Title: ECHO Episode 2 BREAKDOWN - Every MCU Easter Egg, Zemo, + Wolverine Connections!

And this is because they're using the term Navajo, which is an actual Native American tribe, as a kind of brand name instead of, trying to honor their actual civilization or their artwork.
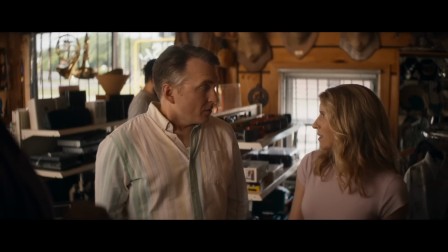Now this couple are not interested in representing or honoring tribal customs. They are there to appropriate those customs for the sake of their own decor.
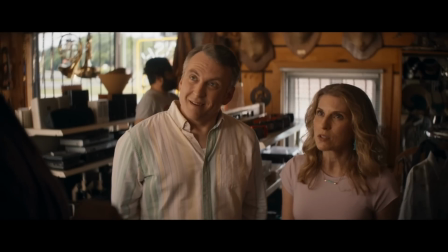Do you have any of those Navajo rugs?
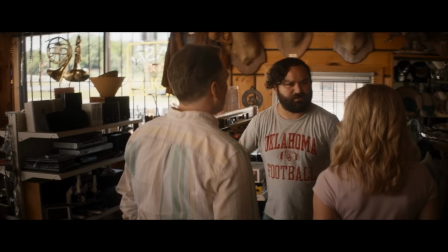And then Biscuit steps in and says, Drive over to Anthropology and get your Navajo rug, but that's all stuff from Madripoor.
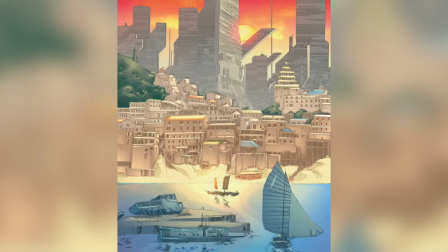Now, Madripoor might sound familiar. It is a fictional country from Marvel Comics where basically there are no laws.
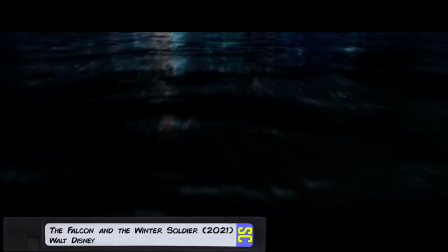Wolverine used to travel there undercover as the hero called Patch, and now it's probably most famous for appearing in Falcon the Winter Soldier. It's where Zemo did this. God, I love Baron Z. I really want that character to come back in the MCU. And then we cut to Chula organizing an event or some kind of fair.
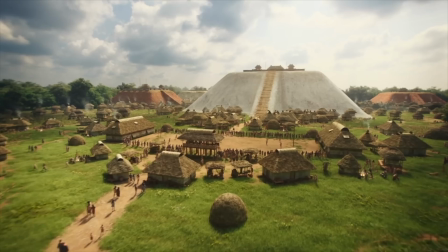So this scene does a couple of things. One, it immediately draws a parallel with the opening when we see the village of the Choctaw people when they were at their height.
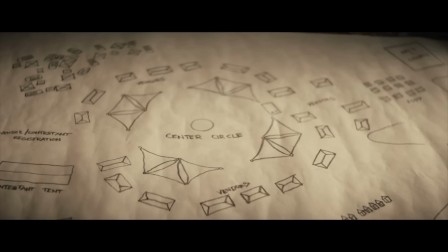Now, the tribal leaders can only rebuild a facsimile of that original village, but it can never match the real thing.
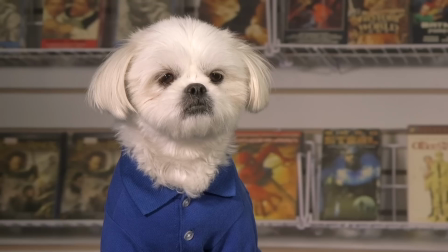It can only be an echo of the past. Oh, so the title of the show has many layered meanings, person.
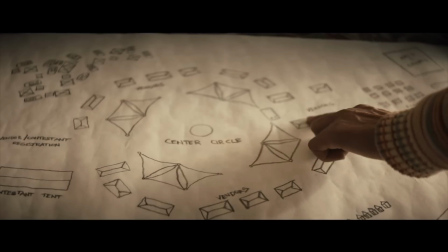Very good. Thank you, Doug. So for instance, she talks about the optimal placement of speakers to replicate the sound of the tribal drums in the opening sequence.
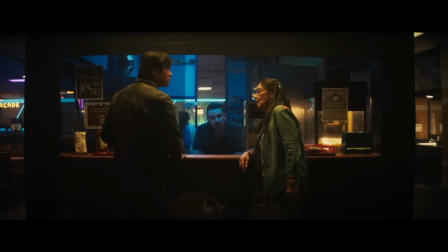After she finds out Maya's back, Chula visits Black Crow's skating rink set to Casey and JoJo's All My Life, which is ironic in this scene because the lyrics of that song talk about being close to someone,
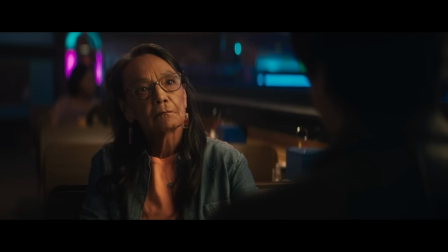with lyrics like, close to me you're like my mother, close to me you're like my sister. But the scene is essentially about Chula essentially cutting ties with Maya and banishing her from this land.
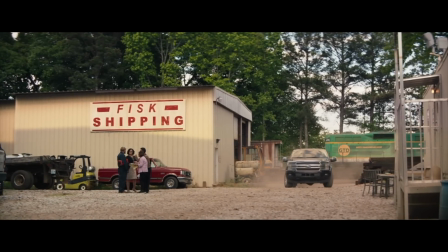Now from what we see in this episode, Kingpin's operation is deeply embedded within this town, with Henry Black Crow shipping weapons from probably Mexico to New York.
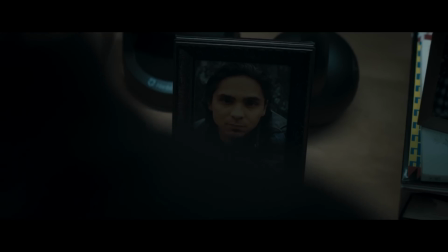So it would be common knowledge that Maya took her dad's place in the Kingpin's organization. But the centerpiece of this episode is this train sequence.
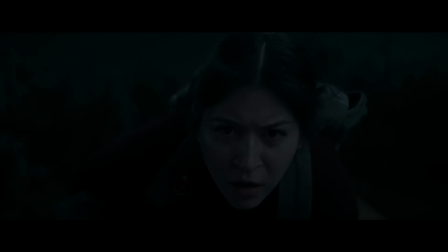One of the best Disney Plus action sequences I have seen since, I guess, the opening of Falcon and the Winter Soldier.
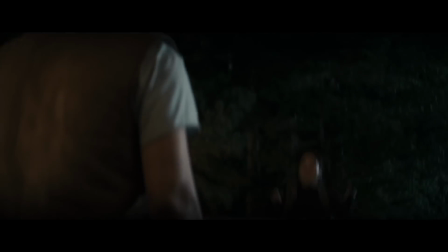So this sequence won me over right off the bat when Maya jumps off the bridge all badass, but then misjudges the jump and falls. I love moments like this in my superhero stories, when we get to see superheroes make very human mistakes,
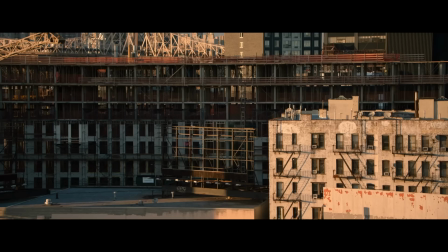like Captain America misjudging his new strength or Peter face-planting when he was web-slinging. I'm good.
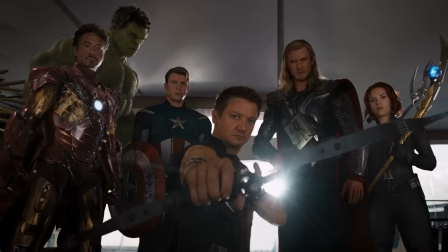This is one of the reasons I love the character Hawkeye so much. Having an ordinary guy amongst all the superhumans reminds us all of how truly awesome their powers are.
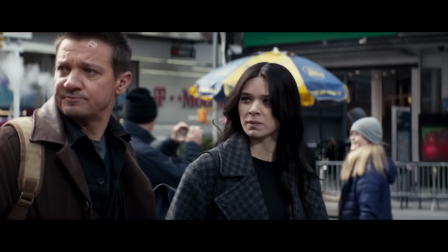What happened?
When Maya counts the guards, the sound design tunes out all of the other sounds to focus on her concentration and her point of view. And notice that she's going after the car called D9X, probably named after Daredevil issue 9, the first appearance of Echo in the comics.
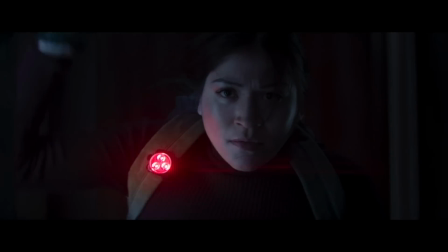Now, when she drills into the car, she uses a red light, and we do keep seeing the occurrence of the color red with Maya, specifically with red representing her life of crime and spreading further bloodshed.
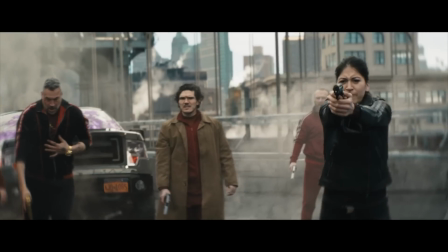When we first saw her in Hawkeye, she was bathed in red light, and this was taking place when she was fully immersed in the Kingpin's operation.
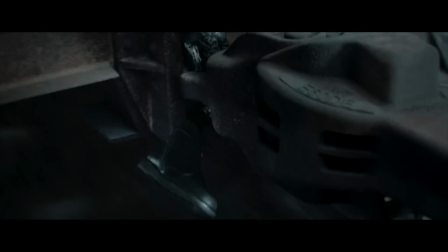So, after she plants the bomb, we get a key moment. She misjudges her jump, crushing her leg and the coupling between cars, and then, just like Loak in the opening,
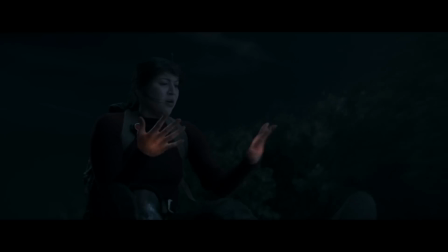she sees visions of her ancestors, giving her strength, but not just spiritual strength like literal superpowered strength.
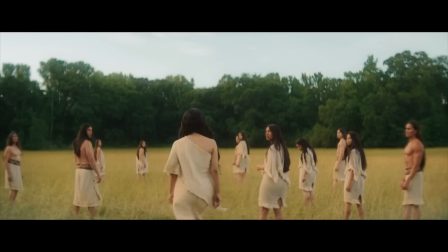Now, we talked about this in our last video, but ancestors are a very important part of Choctaw culture. Now, sometime after their creation myth, the story goes that they traveled to escape a great flood,
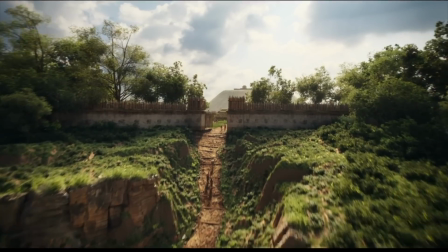carrying the bones of their ancestors along with them, but once they found a home, they buried their ancestors in the new land.
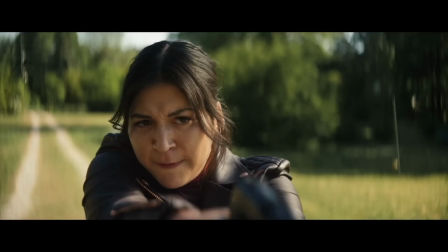In the same way, Maya has returned to her roots and is now able to access the spirits of her ancestors.
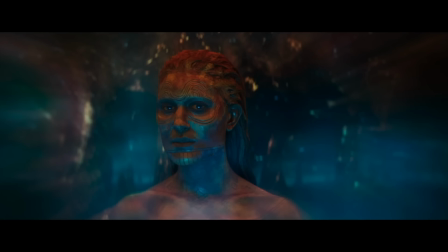We see the original Choctaw when they were still made of clay, the first Choctaw woman, and then Loak.
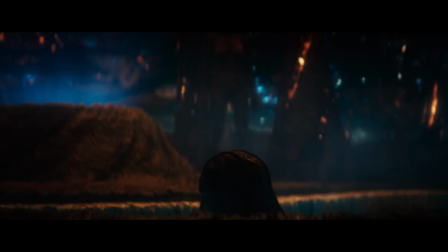Now, in the Choctaw creation story, we saw these clay people emerge from pools that contained a spiral of light. And then, years later, these ancestors can call upon this same spiral magic to help Maya, appearing on her palms just like it did for her ancestors.